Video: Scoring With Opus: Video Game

So again, in most cases, you're just gonna get a little bit more realism out of your runs when you combine them with the prerecorded runs from Symphonic Orchestra and Hollywood Orchestra.
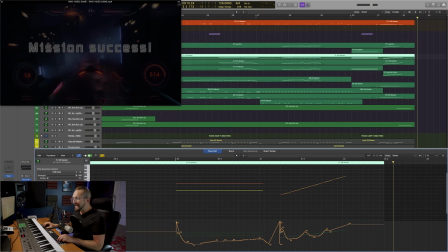2025s
Now, one other thing I should point out is that I am programming in some accents at certain parts in the run because a player is naturally going to accent certain parts of a run,
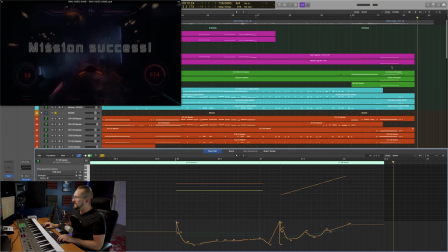2036s
especially at the beginning. And I'm doing the same thing, of course, in the violins as well. And I'm using the legato slur runs articulations for both the violins as well as my woodwinds.
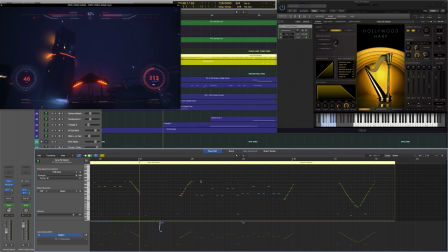2049s
Okay, and you've got the harp. just playing some glisses and filling a little bit of space in the background for measures 28 and 29. Then you've got the glockenspiel doubling both the French horns and then the trumpets on their melody lines.
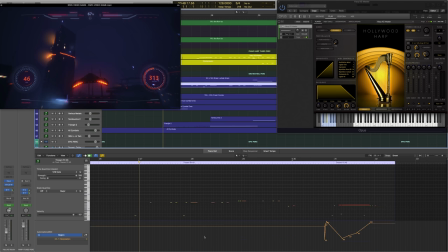2064s
Then the snare is just gonna be adding some rhythm at measure 29. And the timpani is gonna be doubling the string basses and the low brass. Then you've just got some crashes and cymbal swells. And you've got the sustain triangle just kind of adding to the sense of excitement at measures 28 and 30.
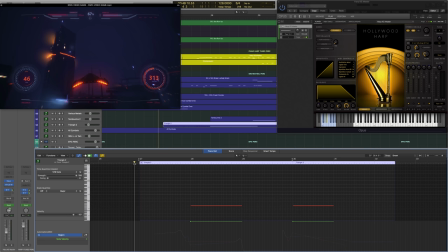2083s
So here's everything together.
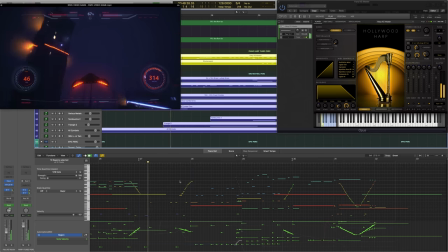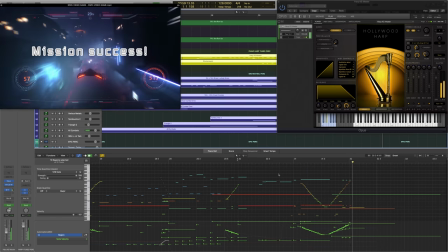Okay, so that's actually everything in terms of the compositional and MIDI programming techniques that were used to create this soundtrack. So let's very briefly talk about the reverb setup and my general mic position philosophy.
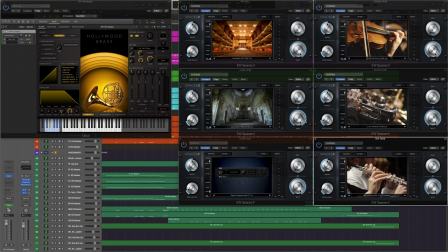2115s
And as you can see, all of my reverbs are from East-West Spaces 2. and you can see all of the settings here, so I'm not gonna take the time to go over those. But for my strings, I love the Southern California Hall string-specific impulse. For my brass, I like the Southern California Hall brass-specific impulse.
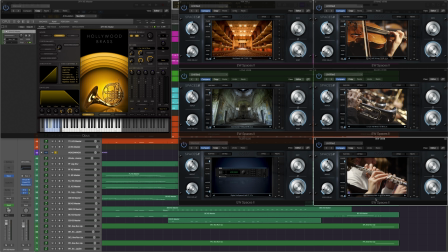2134s
And for woodwinds, I love the San Francisco Hall woodwind-specific impulse. I mostly use the Northwest Hall for percussion, including the tuned percussion, and the Abandoned Abbey is great for any instrument.
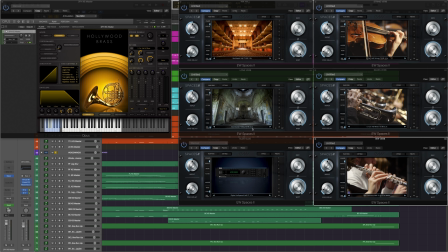2149s
that really just needs this huge sense of space because you have this really nice six-second tail. And then everything is sent, at least in some amount, to the Digital Hollywood Hall. So you can see on my brass bus here where I'm sending to my brass reverb and I'm also sending to the Digital Hollywood Hall.
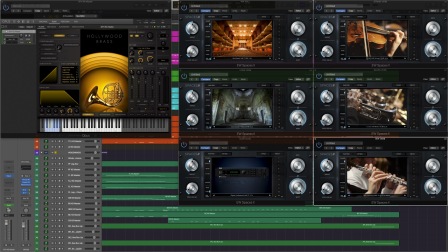2168s
Now, in terms of my mic position setup, I generally like to use a combination of the main mic and the close mic. And that close mic is gonna give you the definition that you need to give that instrument presence in the mix. Of course, the main mic is gonna give you that nice big stereo image and it's gonna place the instrument in the space that it was recorded in. And if I need it to sound even bigger, I will throw in some of the surround mic and just kind of mix that to taste. There aren't really any rules to it. So just kind of figure out what works best for your piece. And that is gonna do it for this walkthrough. I wanna remind you that all of the instruments and reverbs that were used to create the soundtrack are included with a Composer Cloud subscription. I hope you had a good time and enjoyed the video. Thanks so much for watching, and we'll see you next time.